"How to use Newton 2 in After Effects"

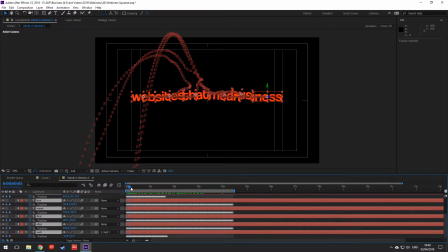0s
Hi everybody, Brett here from AVP. I'm just giving you a quick rundown of the logo animation we completed a few days ago for webinus.uk.
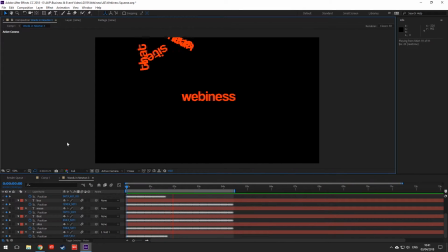9s
As you can see on the timeline there, what is happening is the words are being compressed together as they wanted the Star Wars compactor
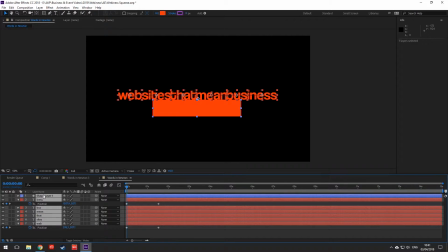17s
animation for the logo. And what I'm doing is selecting all of the words
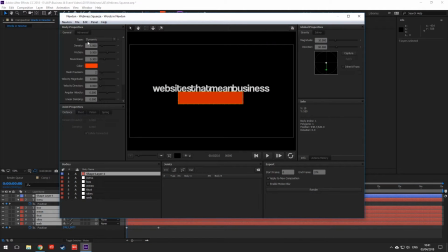25s
and those words then put into Newton 2, which is a great plugin from Motion Boutique. And using Newton 2, I can then select certain layers to become either static or animatic or kinematic,
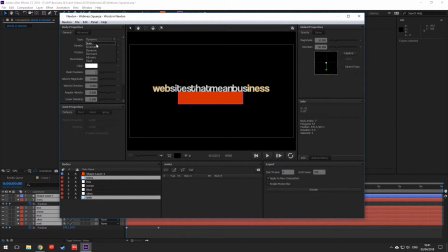42s
which means I can then use the animations that I've already preset in After Effects to then work inside of Newton and continue on to do what they do. So Newton can then use its very clever way of
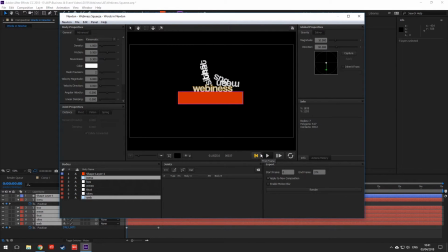57s
figuring out mass and how things move when they're colliding together. So that's why it's called Newton, obviously, Newton, gravity. So you can do very, very cool things with Newton. Here I'm selecting some of the words in the middle to become very bouncy,
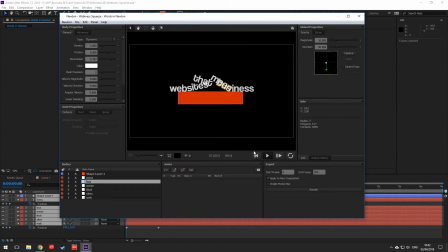73s
so that's makes them sort of split very quickly and bounce together, and they moved obviously out. This is just obviously a recreation from what I did of the final animation.
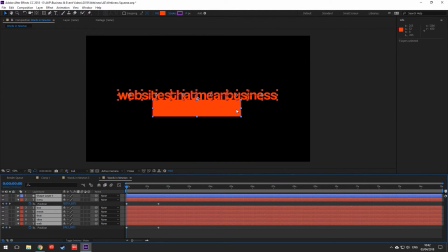85s
And once you've done that, you can export it out with motion blur as well, and then you get the animation.
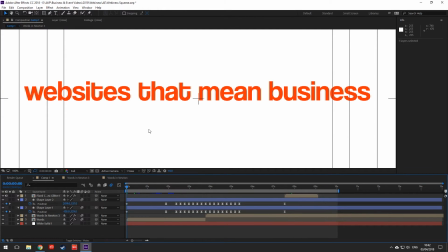91s
And I'm just going to quickly go over here to the final composition.
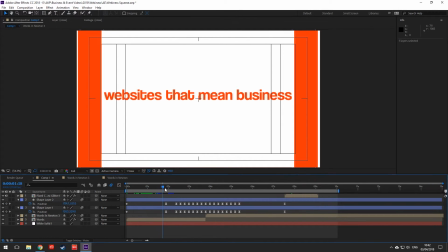96s
And when I scrub through, obviously you've got the two orange bars, which was the compactor sides, which compress everything together.
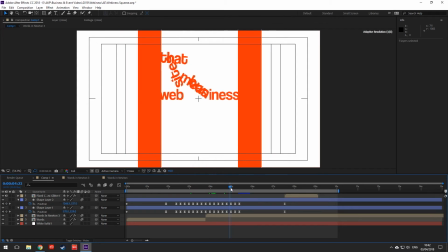104s
And this was just obviously basically from Newton, squeezed in and out.
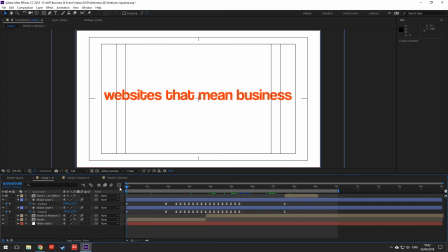109s
And there it is. Simple when you know how. That's great. AVP, video marketing problem solved.